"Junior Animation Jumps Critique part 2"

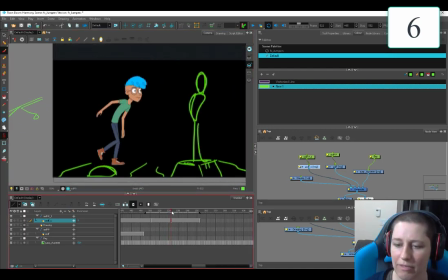[4:09]
So here, I think is the biggest bang for your buck is once you get this low pose, little knee slip. It's a thing that every junior does. We've all done that.
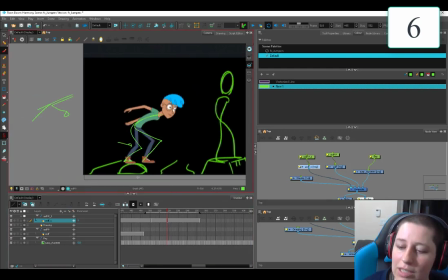[4:23]
So once you get your, I like that you're bringing this knee towards us. That is cool. I like that that's happening. But the shoulders are not playing in perspective. So I think if you're going to bring this arm around to get some of the arm momentum, because he's going to swing it forward, then you're going to be able to bring this shoulder forward as well.
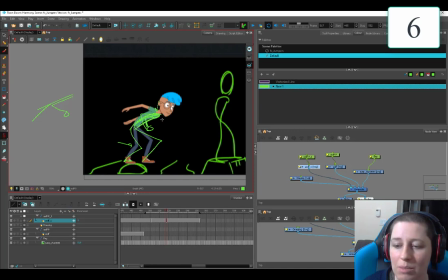[4:43]
And don't be afraid to hide the body in an in-between. That's not a big deal. And then, boof. So we've got a lot of frames here where he's just kind of like floaty, floaty, float. Thunk.
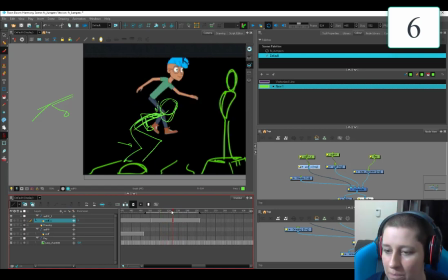[4:57]
So from here, from this lowest pose, this guy, he needs to jump. So I think We can get rid of a bunch of these frames.
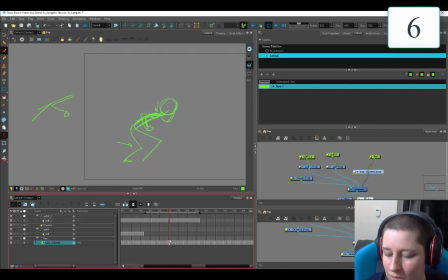[5:06]
Maybe we'll have one slow out. Let's just get rid of like four of them.
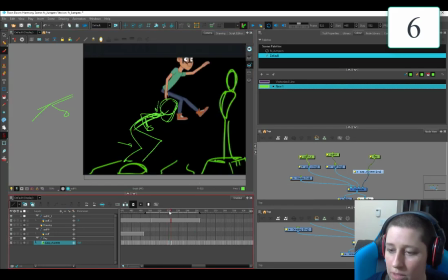[5:12]
Clear exposure and pull. I gotta put that on a hotkey. Driving me crazy. So even those legs aren't straight.
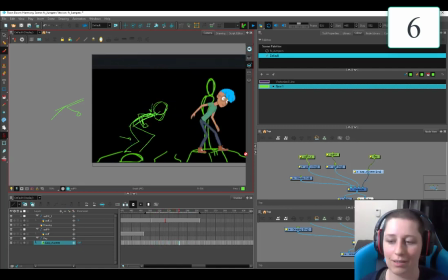[5:19]
If you take out four of those first frames, it's better. Like he's just, the first part of the jump has the most momentum. Flip, straighten out those legs at first and then bring the legs along for the ride. It's better. There you go. Your timing is going to be more solid. Floop.
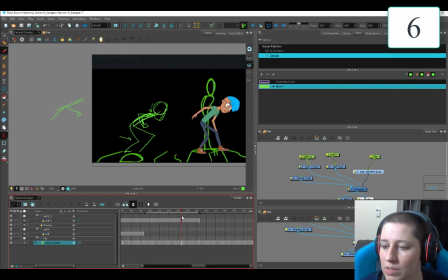[5:38]
And then work on getting those arms, like swing them around here to get the momentum. You're going to go, huh, and you're going to push up with the arms as well to get that nice big jump. Then the legs are going to come along for the ride. Those vacant eyes, though. Ugh.
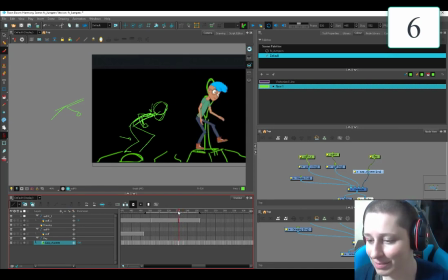[5:54]
And then, again, I think you can get rid of some of these frames. Oh, his butt is just attaching. Where are you going, butt? So let's see. One, two, three, four, five, six. I'm just going to clear them all. Clear exposure. So you were going for the slow out. I think that's not a bad idea.
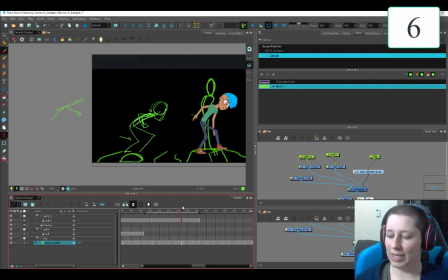[6:11]
I just think it was not in the best place. Here. So here, once he hits, he, you know, if he was up here like this, then here. So let's clear this one.
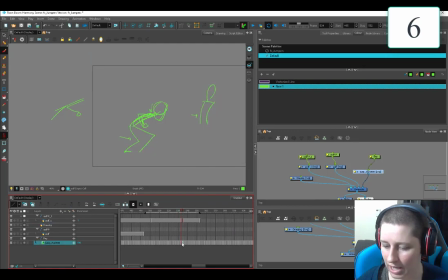[6:26]
So I'm just taking out every second one here as he's going down because he's going to be losing his momentum.
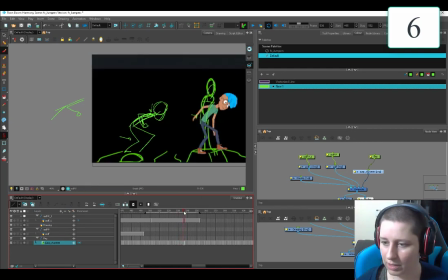[6:35]
And then let's just increase this one by a frame. My shift key keeps falling off. I need a new keyboard so bad. Go back, shift key. Go back in your home.
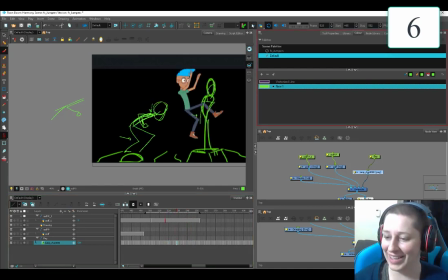[6:50]
This is a ratchet operation, you guys. There we go. So I took out some of the down ones and I doubled up on the coming up ones. So he's down. I held that an extra frame.
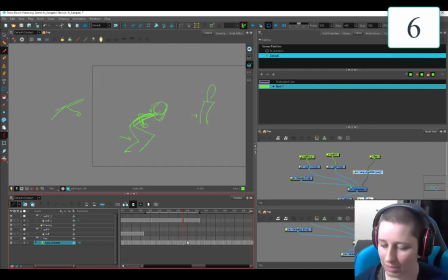[7:07]
I'm going to hold this one an extra frame if my shift key stays where it belongs.
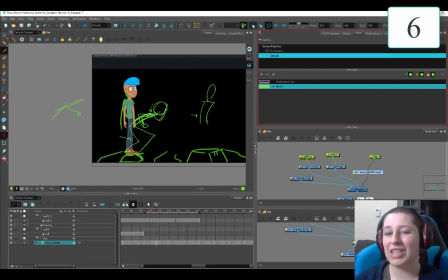[7:12]
So took out some on the down and added some on the up. Hopefully that makes sense. And I think that's going to give you a little bit more natural timing. I like the step out and then the slide back, but you could just slide this back.
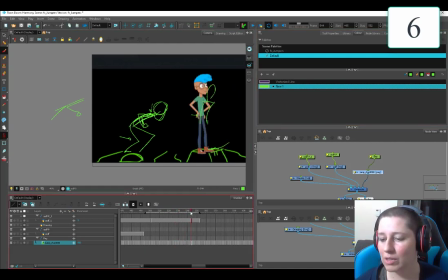[7:29]
I think that would be more natural. I don't think we'd pick up our leg. Oh, those gangly legs are so awkward. I'm sorry. And even keep this foot down for like a beat. So, boonk, one beat. And then he slides it back once he is sure he has his balance.
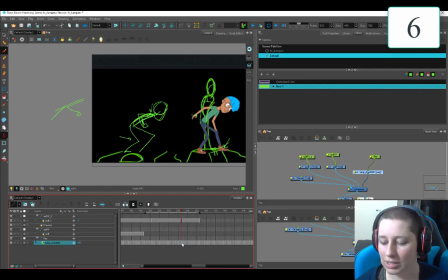[7:48]
You could even hold this even longer. Boop.
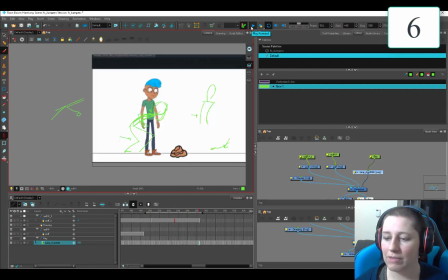[7:51]
You don't want to have four frame holds, but you can see if you hold him in the, like once he's hit,
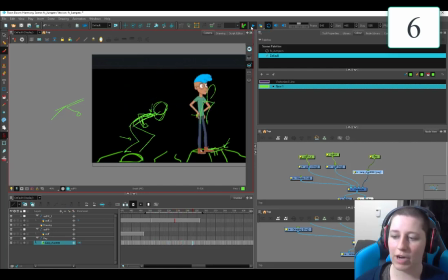[7:58]
his feet are solid, give him an extra couple frames at the down position and then slow out.
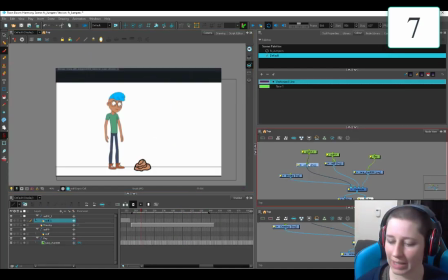[8:05]
I think that's feeling a little bit. All right. My Camtasia just like decided to take a nap for some reason.
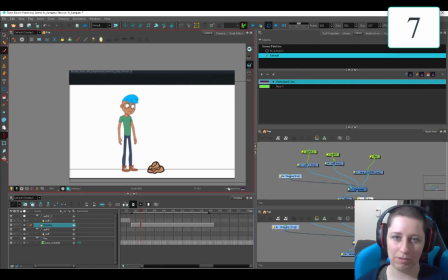[8:11]
So hopefully it keeps recording this time. I'm watching you, Camtasia. If you ever notice why I'm always like looking over there, it's because my face is like right there and I'm like, ugh, my face.